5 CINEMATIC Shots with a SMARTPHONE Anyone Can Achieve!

Okay, so here's what it looks like when I edit it together.
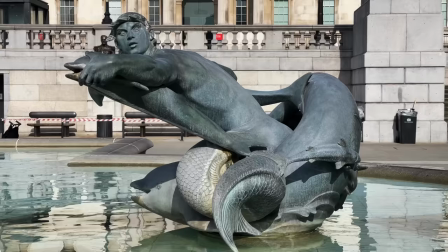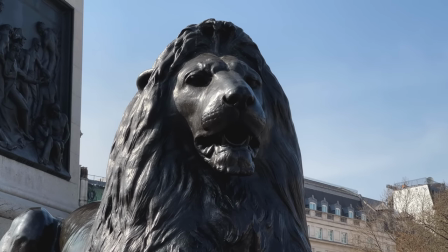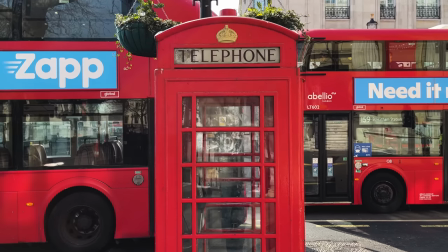3:46 But once we remove the roaming camera from the shot list, we might just go and capture every shot with the subject smack bang in the center of the frame.
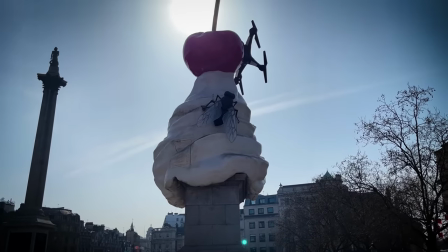3:54 it can be the most obvious framing but is it cinematic cinematographers
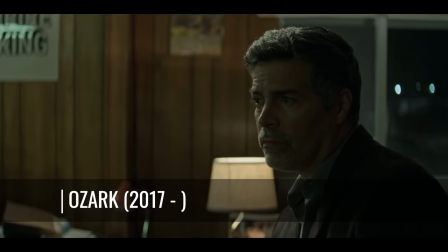3:59 often place the subject in different positions within the frame for example if
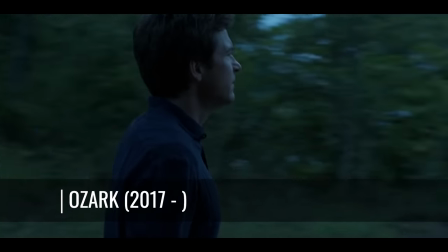4:04 you're filming someone walking maybe put a space in front of them and if you are filming a tree put it to one side of the frame invite
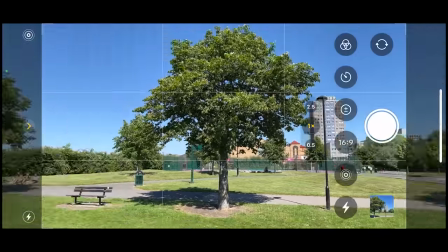4:12 your audience to look past the tree and you can use the tree as a decoration for your frame and to add depth to the image but
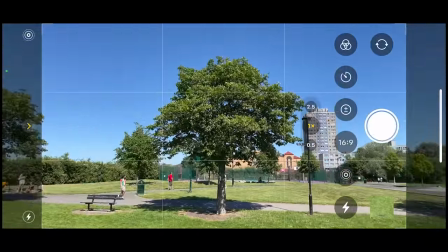4:20 if the tree is in the center there is no depth in the frame because your audience will simply look at the tree and actually by putting it in the center you're basically telling them to look at it so the conclusion would be that it's not a good idea to always have the subject in the middle but here's a really interesting exception when shooting the
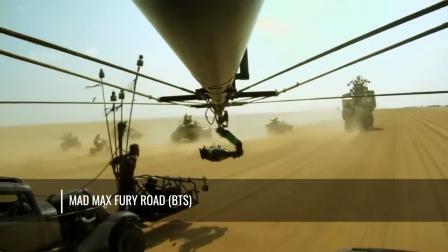4:40 movie mad max fury road director george miller decreed that the actors be
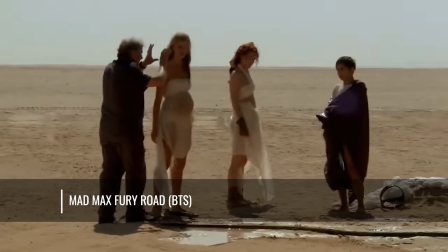4:45 placed directly in the center of every frame the reason for doing this was to
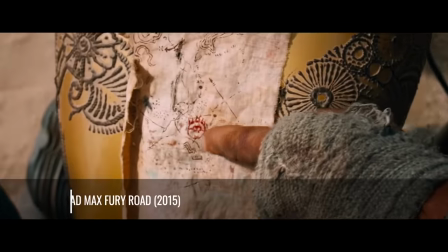4:50 enable faster paced editing If the subjects appeared in different parts of the frame,
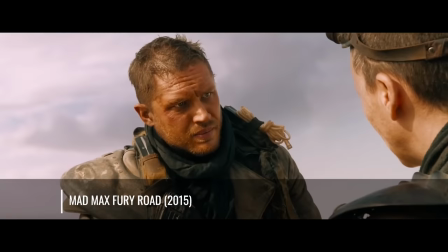4:55 every time there was a cut, the audience would have to spend time searching the screen for them.
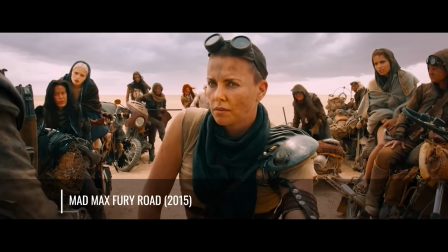5:00 And to allow for this, the editor would need to slow the pacing of the movie. Putting the subject to the middle means you can speed up the pacing.
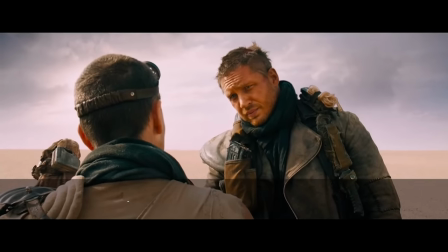5:09 Anyway, that's an idea that we can take for our own videos. So perhaps if we're intending to create a fast-paced sequence, then maybe we should consider to place the subject in the center of the frame.
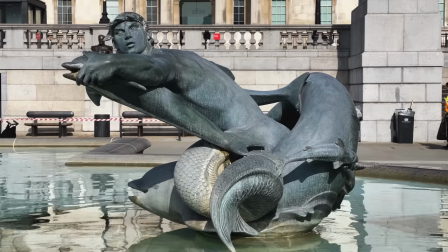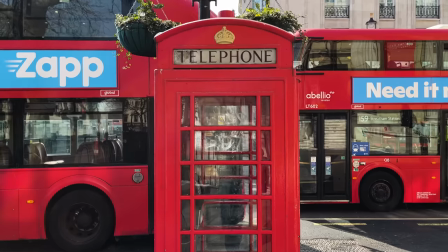now everyone knows that a pan shot is cinematic don't they what is a pan shot anyway we probably need to be clear what a pan shot is because i think sometimes people get confused because a pan shot is actually
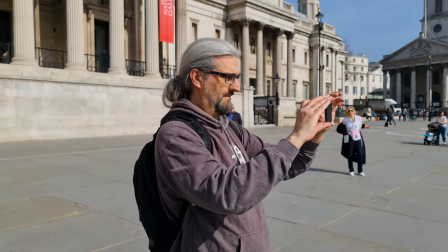5:51 a very specific shot where the camera remains in the same spot and simply turns left to right or right to left and often this is
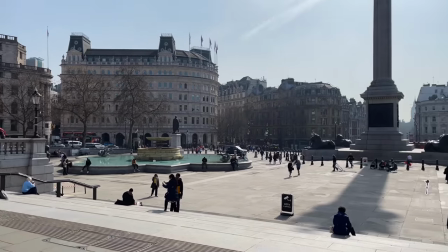6:00 done by mounting the camera to a tripod and turning the camera.
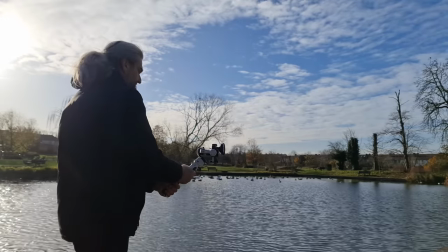6:03 With a smartphone or a smartphone in a gimbal or a DJI pocket type camera we can just hold it in our hands and turn our body.
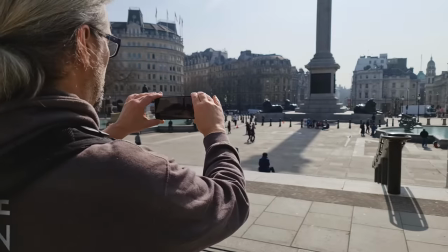6:11 Again this is a very tempting shot to choose because it's easy to do and it captures a whole bunch of stuff in one shot. And of course the pan shot is probably the most well-known shot amongst filmmakers and non-filmmakers. The problem with the pan shot at least in my opinion is that it's it's rather mundane and it's kind of functional thing is that
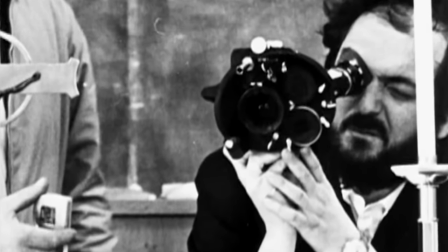6:34 cameras used to be very big and heavy and if you couldn't afford the rig needed to move it around then panning the camera on top of the tripod was
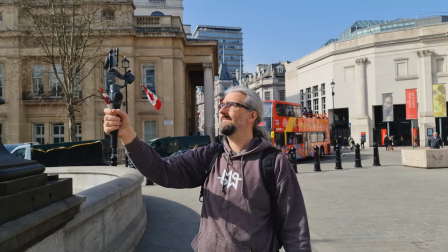6:42 often your only option these days our cameras are much smaller and lighter and so there's less reason to use this
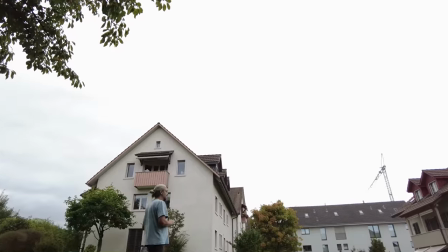6:49 boring old pan shot with our gimbal or pocket cameras it's very easy to spice up a pan shot And for that reason, I'm going to cross the basic pan shot off of our cinematic shot list.
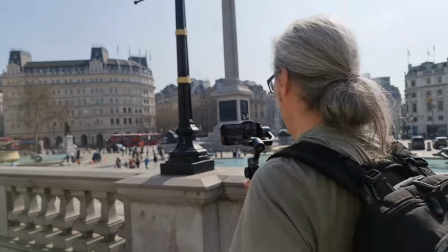7:03 But I'm not going to ban it completely. One way to make a pan shot more cinematic is to combine it with other movement.
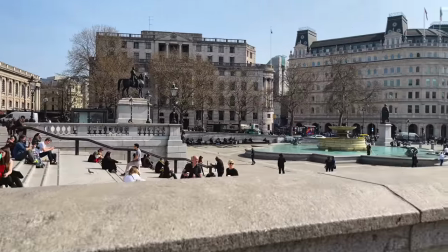7:10 For example, a push in and pan is a very different shot to a pan where the camera is stuck in one place.
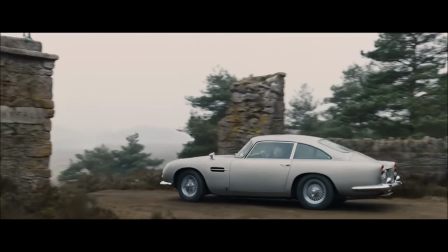7:18 So look at this shot from the movie Skyfall.
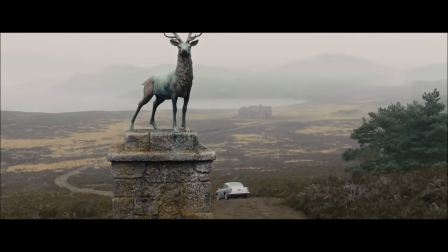7:21 The pan movement is combined with an upward movement at the end. and that makes this shot far more cinematic and
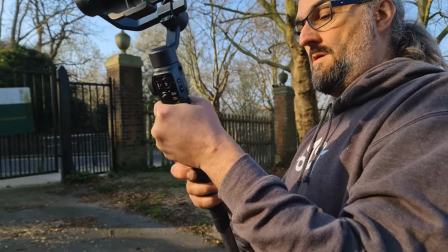7:28 if i add an extension to my gimbal handle i can capture something similar what's